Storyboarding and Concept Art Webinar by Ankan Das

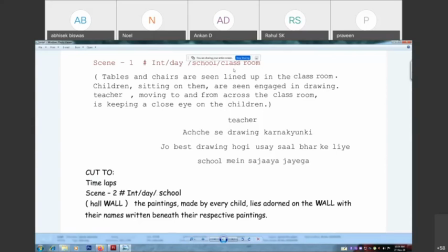Okay, so these are your locations. Okay, so you need to ask your layout department to provide the school and classroom BG first before you start. Okay, you should ask your character design design department, like, provide me this teacher or the kids.
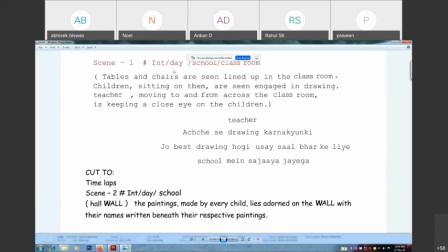Okay, so I can start with. It's a daytime, it's an interior, and this is the scene one, beginning of your story. So let's go through the story first. Tables and chairs are seen lined up in the classroom.
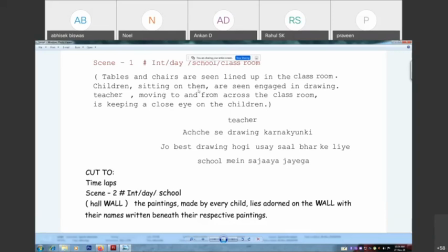Okay, children sitting on them are seen engaged in drawing. Teacher moving to and from across the classroom is keeping a close eye on the children. So here's a dialogue for teacher,
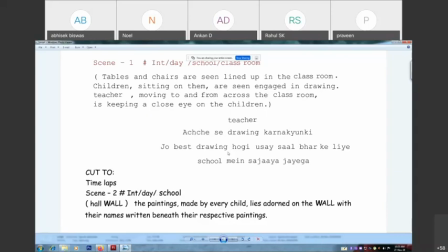like, अच्छे से drawing करना क्योंकि जो best drawing होगी उसे साल भर के लिए स्कूल में सजाया जाएगा. ओके, देन इट्स कट टू अनदर सीन विच इज सीन टू.
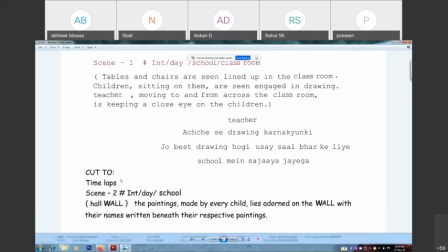ओके, सो दिस इज जस्ट गिवन यू गिव सम आइडियाज टू यू, लाइक दिस इज हाउ द स्क्रिप्ट इज एंड द प्लेसिंग ऑफ द सीन्स.
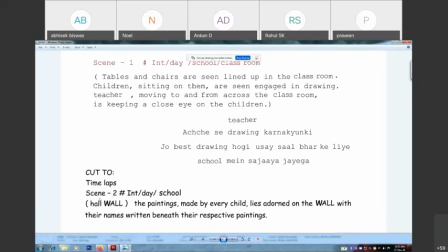ओके, लाइक सीन वन, देन कट टू सीन टू, दिस अनदर सीक्वेंस. But this sequence has a connection with scene one. That's how your story flow is going. So we are gonna storyboard for only scene one.
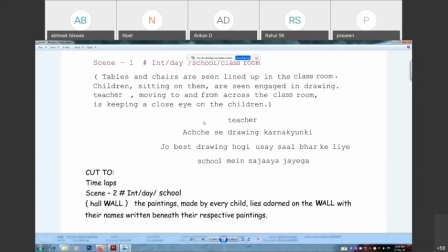Okay, so as you can understand the story and the script, so let's see let's see it in visuals.
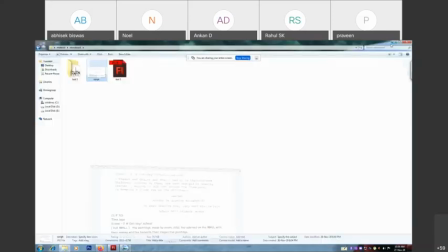So
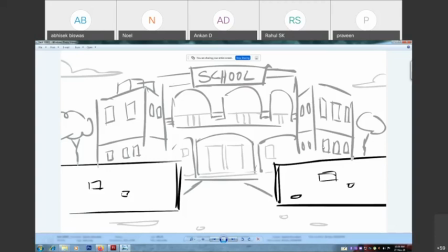as you can see, so this is very rough manner I have drawn all these things, like I should call it, it's my thumbnail. Okay, so because I need to put plenty things in a certain time,
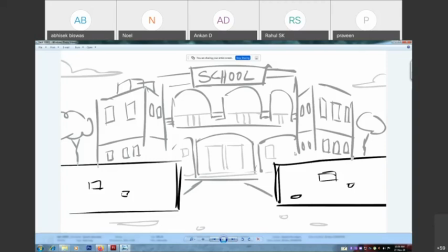so that's why you know, the drawings are very rough and all that, but still you can get the idea. Okay, so this is the school background. Okay, so this is for establish the shot where the
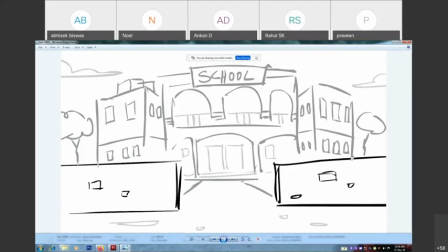story taking place. Okay, so this is the thing, school background. Zoom in. Okay, so you are engaging your viewers into it, so you are going in.
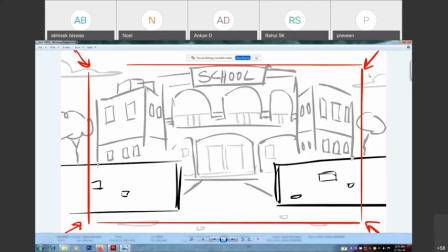And another thing is give your audience a feeling like you are going inside the school.
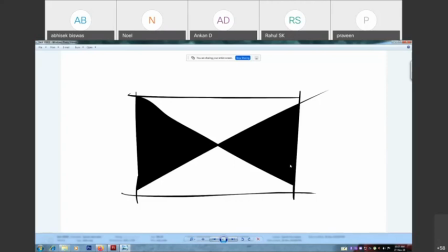Okay, so zoom in, dissolve, it's a dissolve, cross dissolve, then the classroom over here.
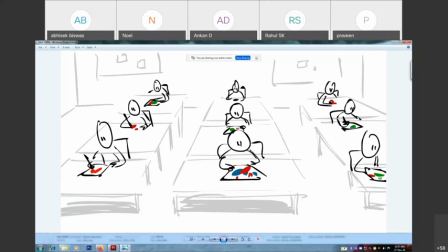All are busy with their paintings, as you can see here,
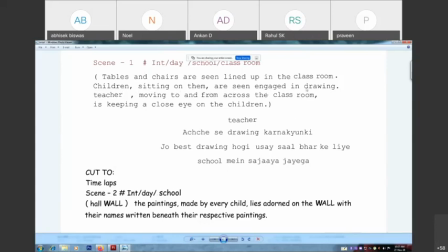like children sitting on them and are engaged in drawing. Okay, because as per the drawing, there's a competition is going on.
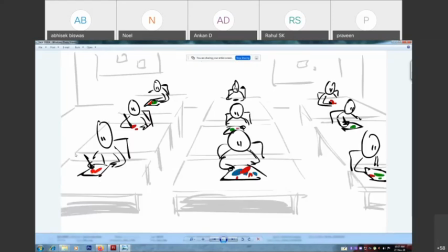Okay, so they are drawing with their stuffs over here.
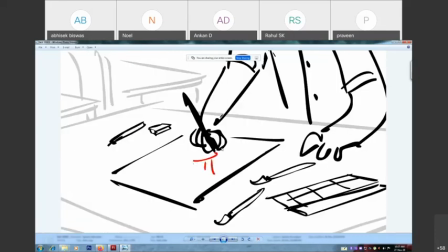Okay, then close up the shots, of course, because people need to know like what they are drawing and how the session is going and all that. So he's drawing, so there's a drawing of sun. Okay, they are busy with their drawing.
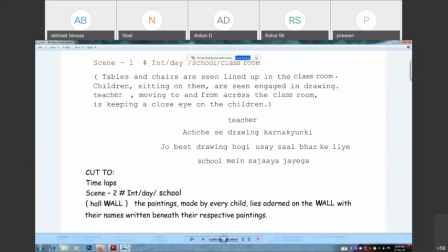Okay, so next part is teacher moving to and from across the classroom.
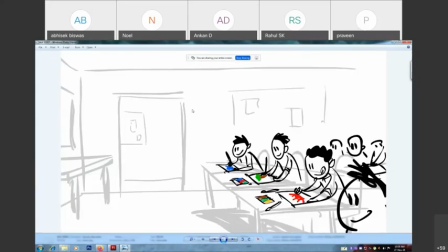Okay, so this is the classroom, this is the main door entrance. So teacher, okay, now he's coming and seeing all those paintings. He's happy to see their creativity.
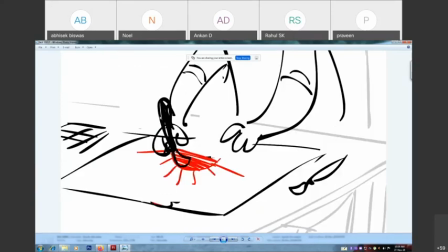Okay, so this is the close-up, because what he is seeing now, he's busy to color that sun, feels happy.
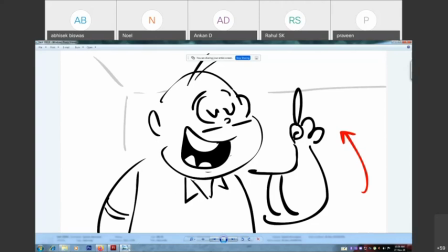Then that announcement, okay, which is this dialogue.
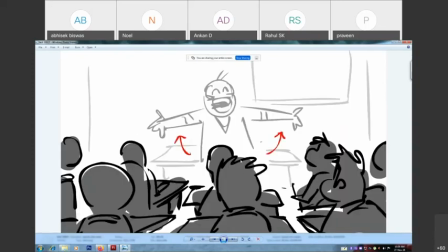Okay, so this is the dialogue part and end of the sequence.
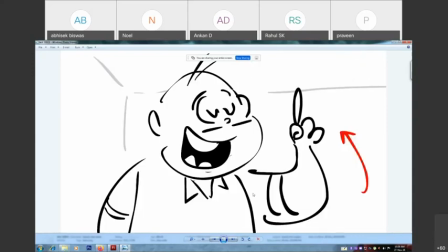So as you can see, the story is good to go.
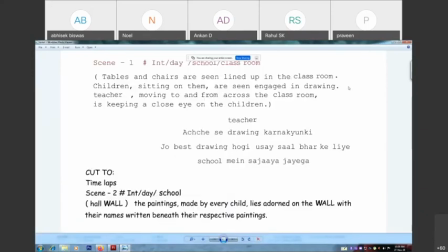because every point over there, it's there. Okay, tables and chairs are seen lined up in the classroom.
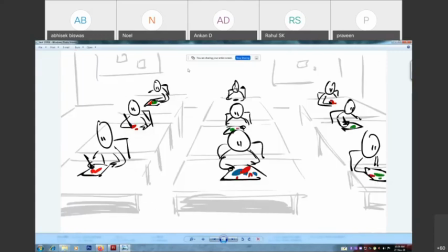So see, this visual is there already. Okay, then
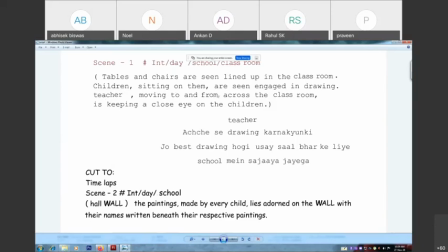teacher, then children sitting on them are seen engaged in drawing.
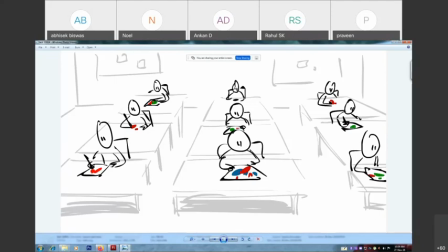Okay, as you can see, things are going fine here.
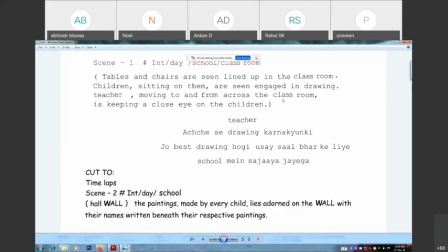Then teacher moving to and from across the classroom is keeping a close eye on the children.
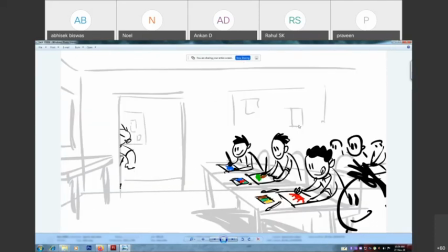See, same thing happening over here.
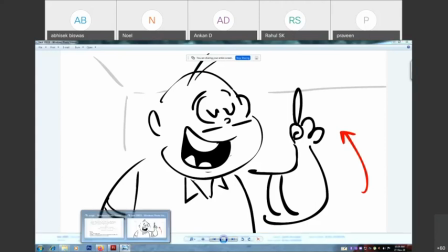Then this dialogue part. Okay,
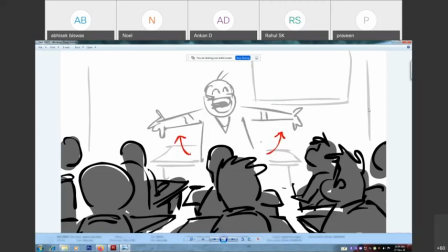so as you can see, you are actually meeting all those part, all those necessary part that's written on the script.
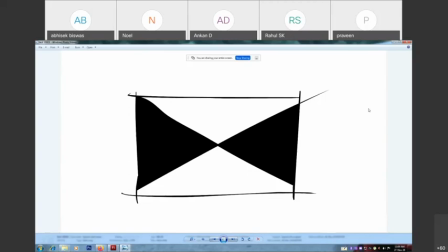Okay, and people also understand your story because visuals are very clear and straight cut.
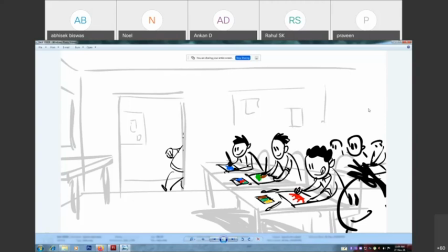Okay, nothing is messy.
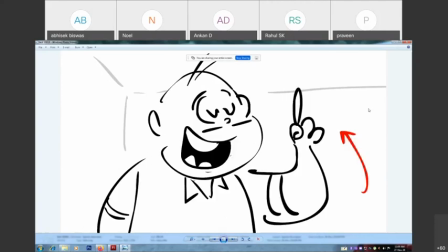Okay, but the thing is, fun points are missing over here because it's very flat storytelling.
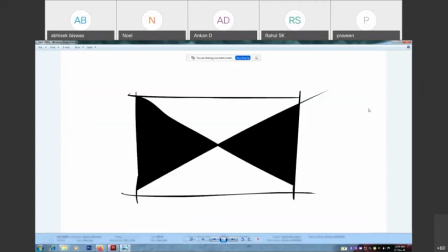Okay, flat angles. Okay, very less information about the scenario.
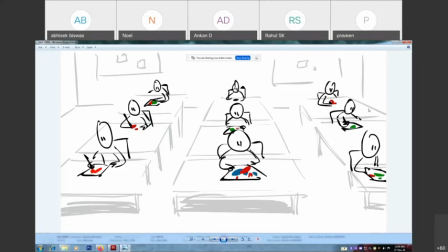Okay, and it's not engaging at all.
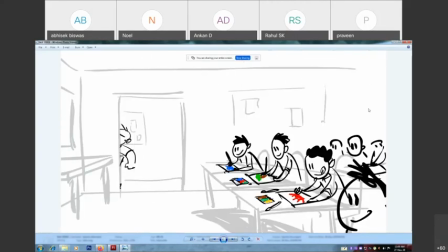Okay, it's like, okay, blah blah blah blah blah blah blah blah blah, blah blah blah.
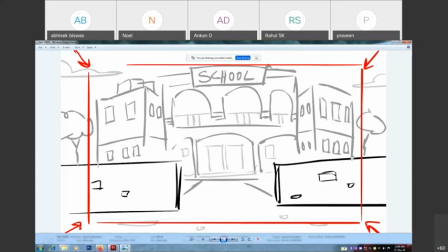Okay, so now we are gonna, you know, make it more interesting in a same storytelling with we definitely gonna use some of the visual from it, but we will make the storytelling part more interesting or more engaging.
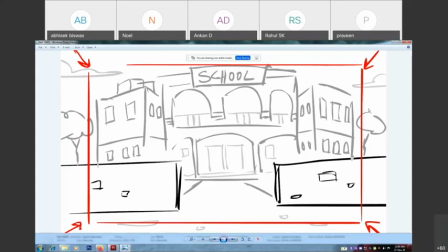Okay, so how? So let's start this.
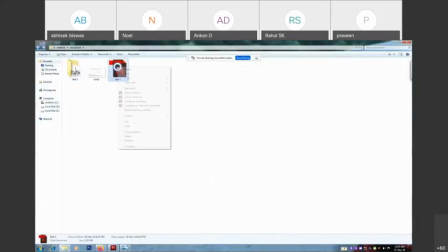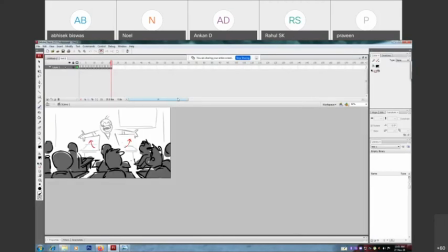So as you can see,
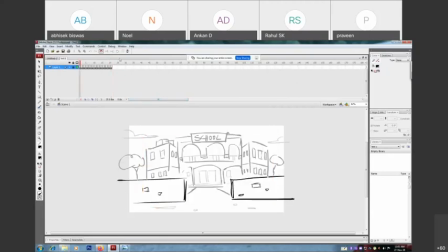this is our frames for our old storytelling, our boring storytelling. Now I'm gonna select a new layer and we'll start
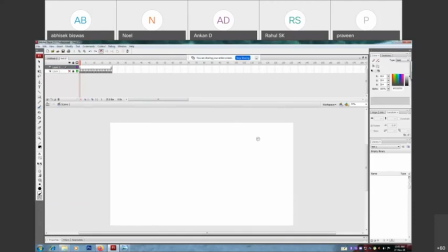with background first.
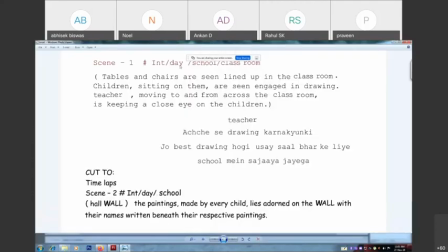So as per script, day, school, classroom, let's focus on those part. Okay, day and school. Okay,
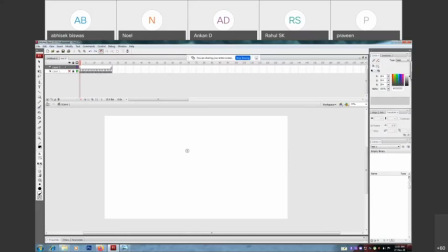so
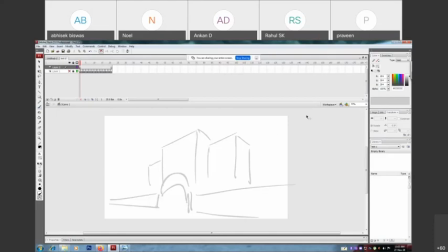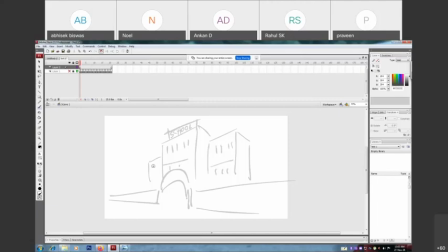let's say it's a school building from different angle. Okay,